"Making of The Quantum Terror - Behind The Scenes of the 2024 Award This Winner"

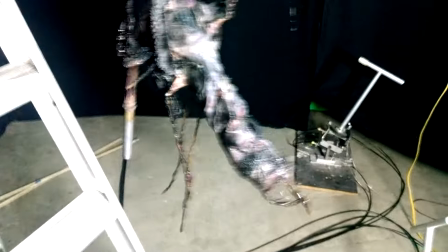(13:15)
But again, it wasn't really feasible with all the strings and stuff. It was just too noisy and there'd be too many things to erase. one of the puppets or
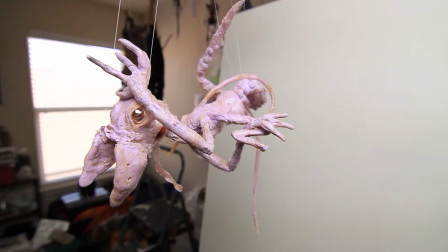(13:23)
that's the puppet that was underwater before so yeah I think that's cool
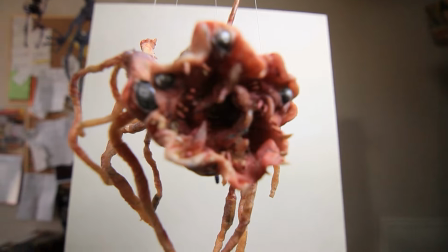(13:28)
and here's Jenna's we called this Mildred or Mildred and
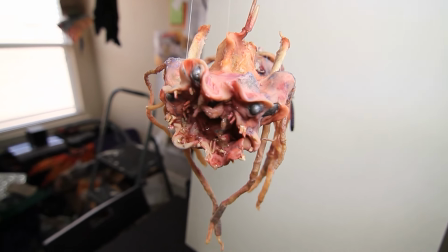(13:33)
this is the puppet that comes after people in the vertical tunnel when they're
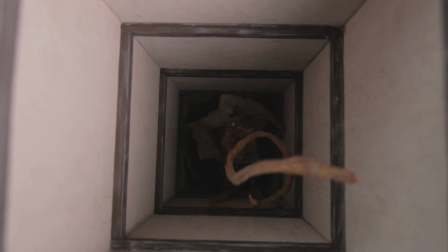(13:37)
kind of climbing away and it kind of comes through so here's what that looks like without all the color
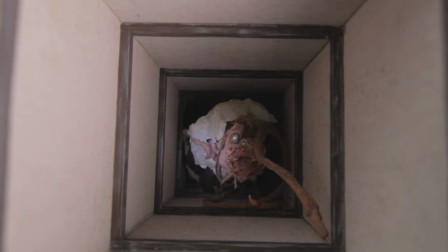(13:43)
grading and the visual effects added I did add more tentacles to it in post,
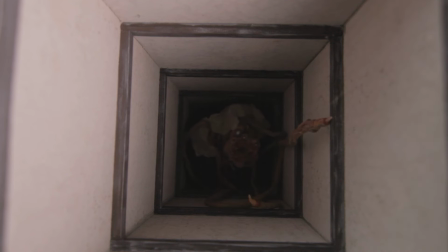(13:49)
and I did some visual effects magic to the mouth to make it look like it was actually pulsating and moving.
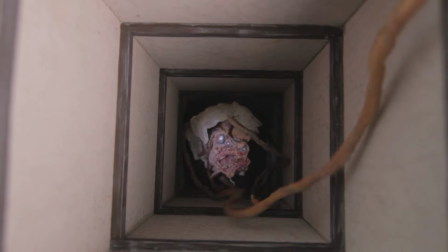(13:55)
Looks pretty cool on its own. Again, one of the things I regret is maybe, you know, editing in a way where we got to see it just a little bit more.
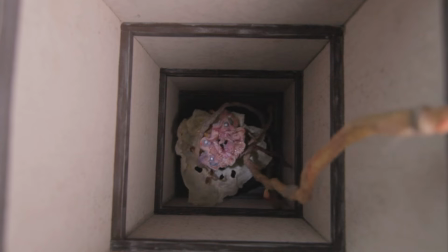(14:04)
But, you know, here's one of the things about special effects.
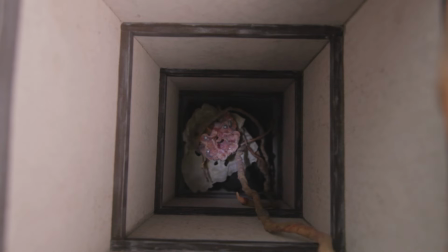(14:08)
The longer you linger on it, the more your audience has time to kind of realize that they're looking at a puppet or a visual effect.
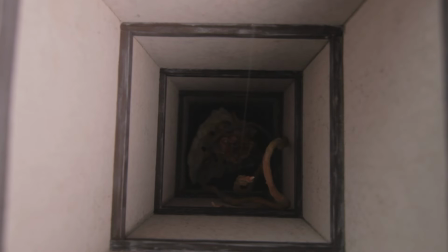(14:16)
So, but you fall in love with this stuff and I'm glad I'm able to show it to you here.
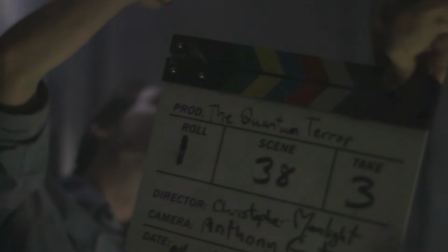(14:21)
So, you know, of course the actors, they had to, uh,
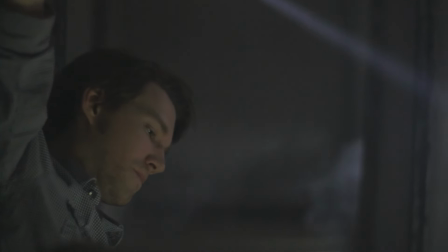(14:27)
you know, play along with what was in the script without seeing this stuff.
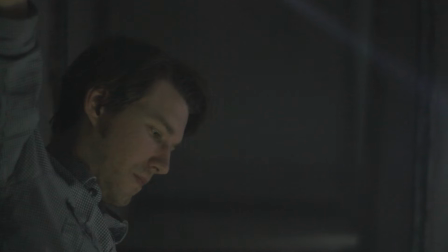(14:33)
You know, I didn't have a full size Mildred, uh, on the set coming after them.
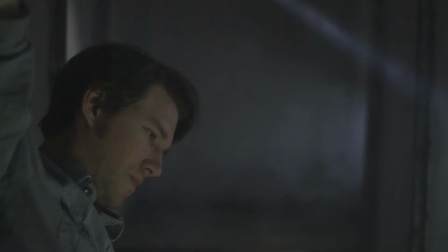(14:38)
We just had a couple of tentacles and, uh,
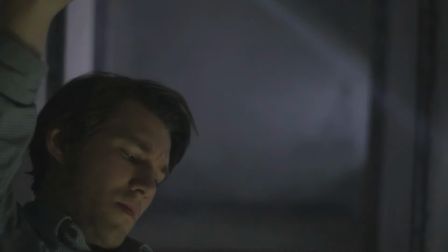(14:41)
here I employed a trick that I actually learned from John Carpenter and Dan O'Bannon's Dark Star.
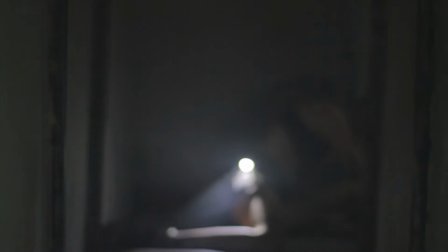(14:48)
Dan O'Bannon was a great visual effects person as well as a writer. By the way, before he did Alien, he did Dark Star,
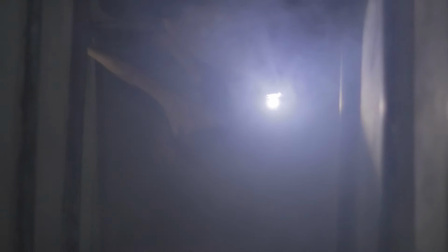(14:56)
so they did a scene where they just had someone coming down an elevator shaft and they flipped
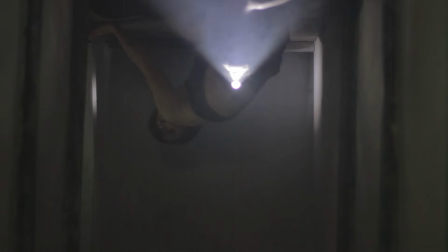(15:01)
it around so you didn't realize that the actor was actually just laying on the ground,
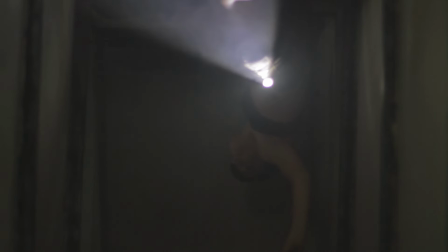(15:06)
that actor being Dan O'Bannon. So you felt like he was trying to cling on for dear life.
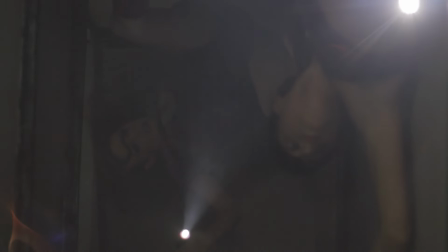(15:11)
So I just had the you know the actors
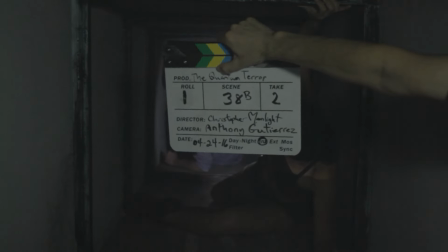(15:16)
lying on the floor and again they're going like what are you doing they had great faith in me it takes a lot of trust
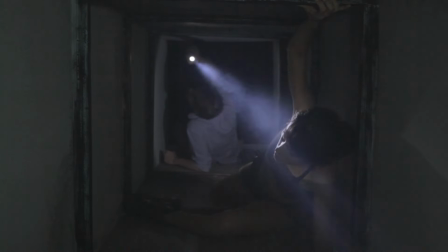(15:25)
and a lot of goodwill to